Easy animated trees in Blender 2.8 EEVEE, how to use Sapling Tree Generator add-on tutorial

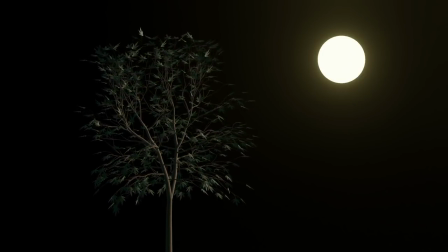(0:05)
Hi, Dan here. I'm going to show you how to create this basic animation of a tree moving in the wind
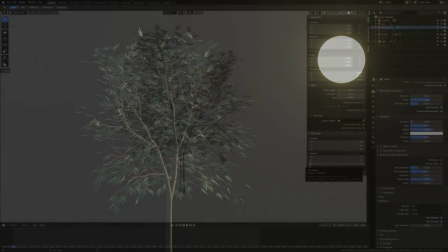(0:12)
with Blender 2.8 and rendered with the EEVEE engine.
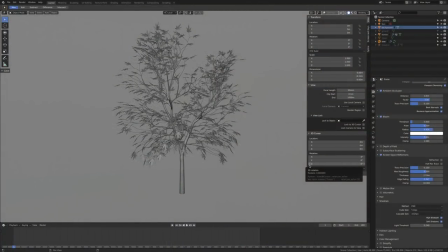(0:17)
Let's start with an overview of the scene. Here's our tree, how it looks like without any particular shading. It's made of two main groups of objects. One is the leaves,
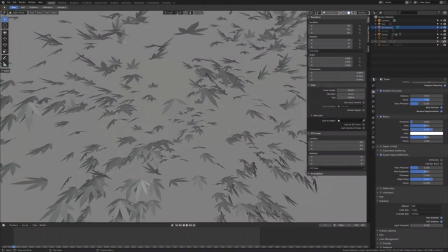(0:34)
and one is the trunk with all the branches, which are actually generated by an add-on.
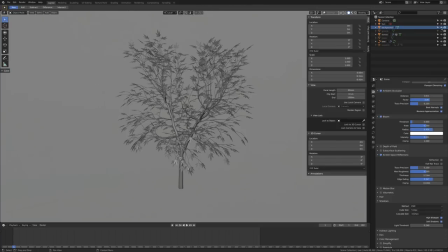(0:43)
I'm going to show you later how to create this tree. Other objects in the scene are a ground, a background,
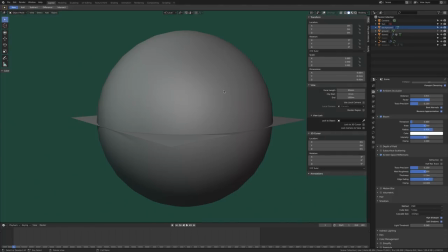(0:51)
which are these two objects here, ground and background. Let me show you this. So ground is this plane and the background is this sphere.
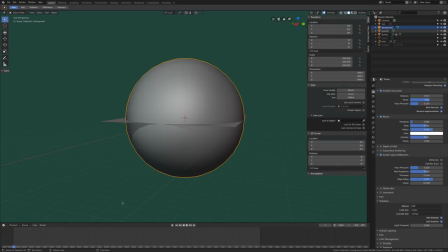(1:02)
The world background is green, and is this.
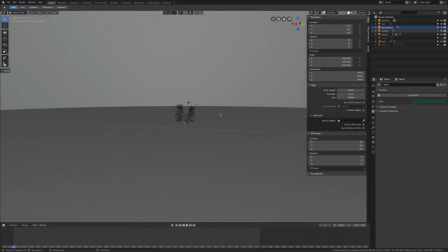(1:07)
Why didn't I use directly a background which is black?
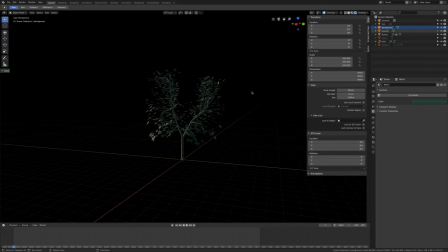(1:12)
Because if I activate EEVEE, I see a black background. And the reason is simple. If I choose a black background, all of my shadows are going to be black.
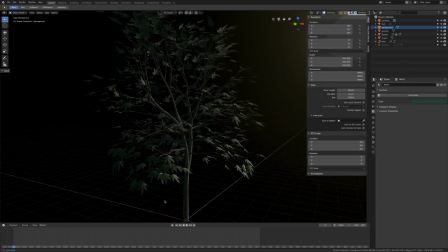(1:26)
Instead, I wanted the background which would give me some green night light,
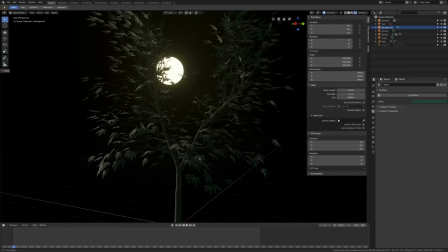(1:33)
but I also wanted the real background of the image to be completely black.
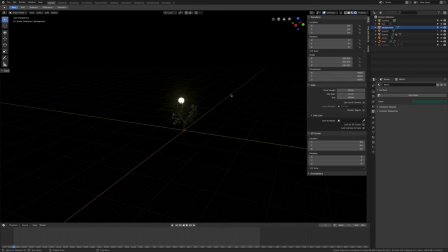(1:38)
So my sphere here, the fake background, it's actually this one. It's an emission surface with the black color, so it doesn't reflect or it doesn't show in the scene.
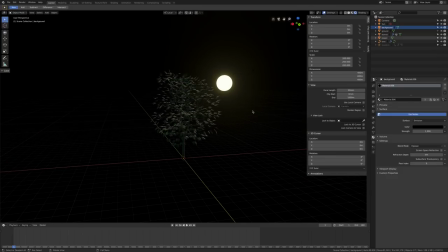(1:54)
As well as the ground is the same material, but if I remove the background, so the sphere that I used as a background,
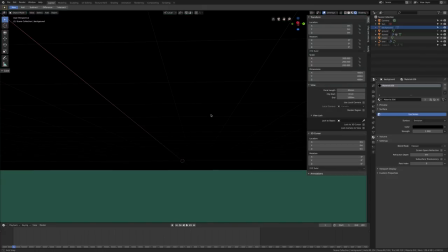(2:03)
you can see the green world background, which I didn't want to see.
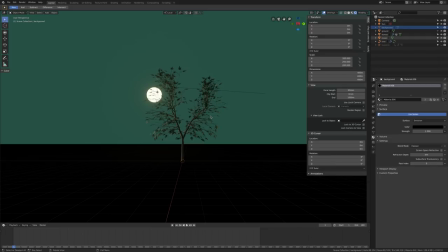(2:09)
It's an interesting color and you can do a lot of interesting composition, but I didn't want it in my image, so I thought to show you something extra for this tutorial. Also, we have the moon, which is actually just a sphere very close to the tree,
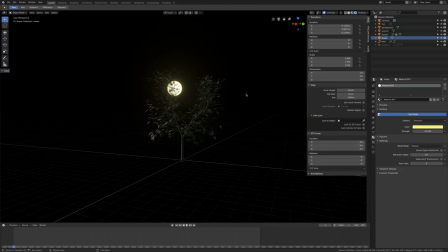(2:26)
but sized as a big moon. And then we have the sun, which is our real light in the scene.
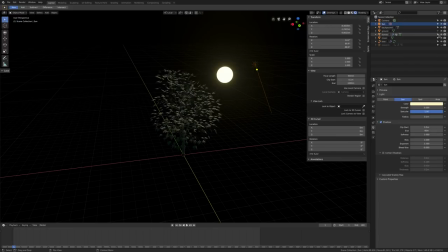(2:35)
So if I remove the moon, you can see that nothing changes in the scene. And if I have only the moon and I remove the sun, everything turns black, or I would say green,
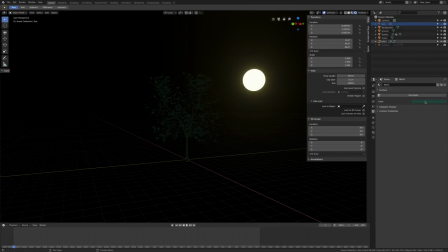(2:48)
which means you are seeing this color here. So the real light in the scene is this directional light, which is coming roughly from the direction of the moon towards the tree.
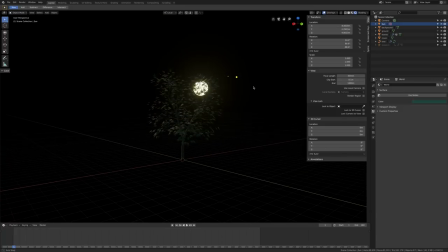(3:02)
Remember that the sun and the moon, they emit some sort of directional light. So this moon here has a material that it's called emission, but I only using this not to illuminate the scene, but to have this kind of glow and to look like in a video.
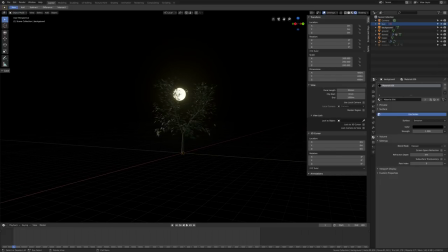(3:21)
So usually you don't see the detail of the moon when you are trying to expose the main object, but that's totally a different story. So maybe another tutorial for that.
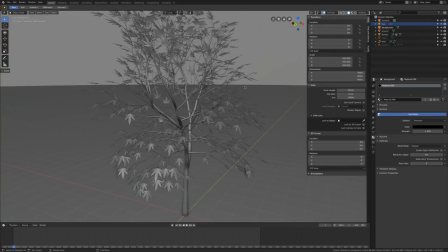(3:31)
Let's go and see what kind of shaders I use for these two objects, the leaves and the tree.
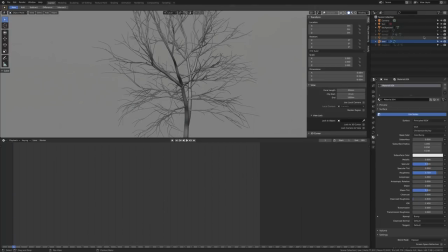(3:40)
Let me hide the leaves so you can see only these objects here.
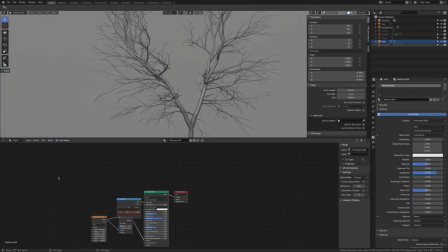(3:47)
Let's activate the shader editor and you can see now, activate EEVEE,
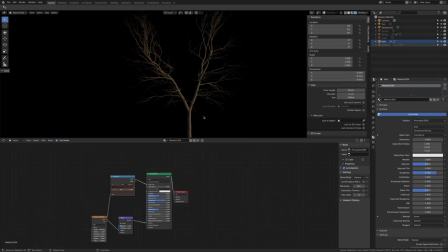(3:54)
that my material is nothing too fancy. It's a very simple masquerade texture here.
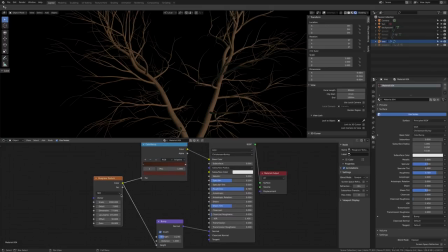(4:02)
These are the value I used. The color goes into a color ramp as the color of the masquerade texture. It's black and white. I'll show you in a moment.